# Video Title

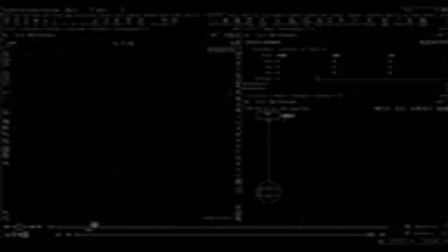242s
So I know that he lifts his wings up, we pull out, and then we have some anticipation as it charges and then fires. So we can set off something now. Let's go 170.
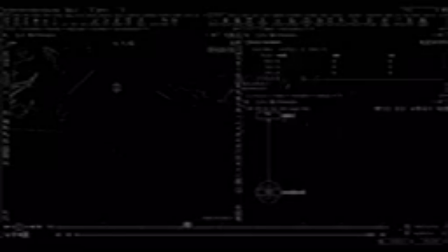264s
So we'll start from nothing, and then we'll go all the way to the end of the shot and set this at something huge. So enough to cover the background.
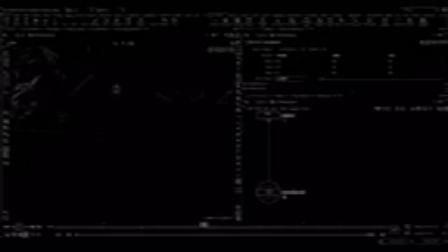286s
Now for starters, first thing I'm seeing is I'm scaling from not the center of the sphere. So I'm going to throw in a CEX,
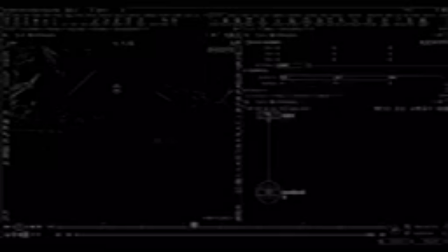304s
CEY, and CEZ just to get the pivot in the correct location. So that looks better. Okay, so now the tempting thing to do is this.
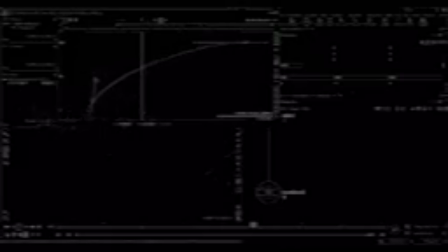325s
We say the sphere should very quickly expand, and then it can slow down. The bigger it gets, the slower it goes.
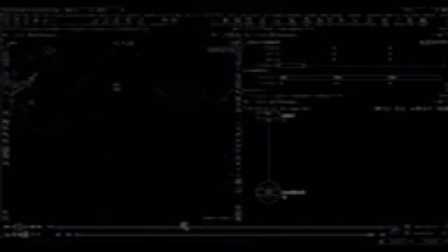341s
So what's happened here is, well, for starters, it's so fast at the start we don't even see anything. So there's already an artistic problem to that, given the scale of the environment and the position of the camera.
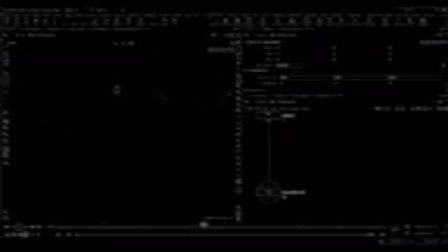358s
And secondly, yes, we can fade off the sphere so that you don't end up seeing it stop. Let's try a tamer example of this where we expand it quite quickly and then we slowly slow down.
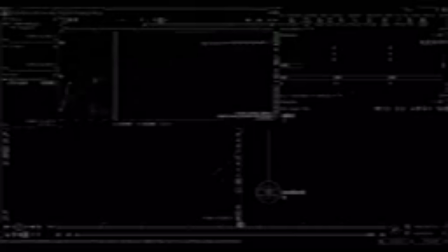So once again, we're still too close to actually manage the scale in a way that makes the shot interesting.
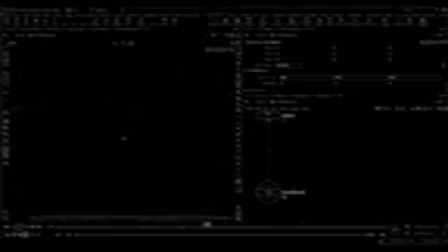389s
There's other problems, especially if you're working on in a wide shot. So usually if you're going to see a shockwave like this, and let me just put down a wrangle here and set alpha.
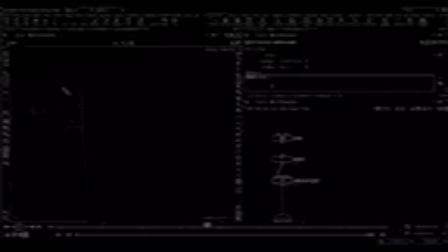So if we imagine a wider shot, there's actually a situation here where you end up seeing
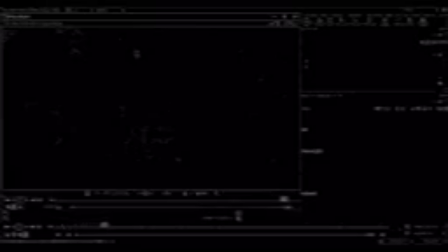424s
what you thought would be an interesting move, which is the slowdown, actually just makes it look wrong at these scales.
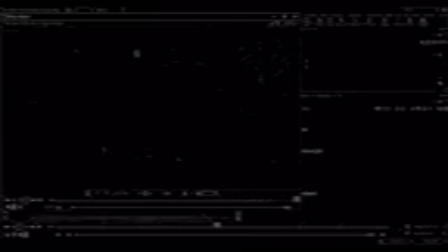439s
So it's a bit difficult to pin down exactly why sometimes, and the larger scale we're talking, the more obvious it is that something's wrong if one of these pulse-like things were to have a fast to slow animation.
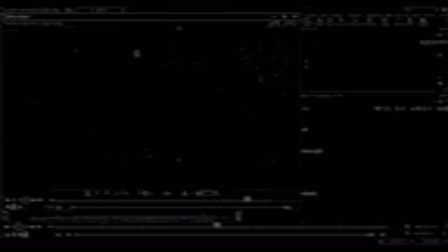457s
So I've done a few shockwaves before over the years, and it very quickly became apparent that there's no point in doing some kind of fancy speed changes to the animation of this.
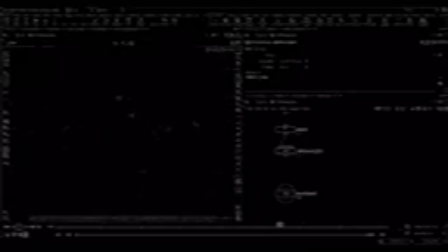472s
And maybe this isn't the best shot to demonstrate the full potential problems with doing that. But at the end of the day, a pulse that's released in that fashion from some sci-fi object or real life or whatever, it should just be linear.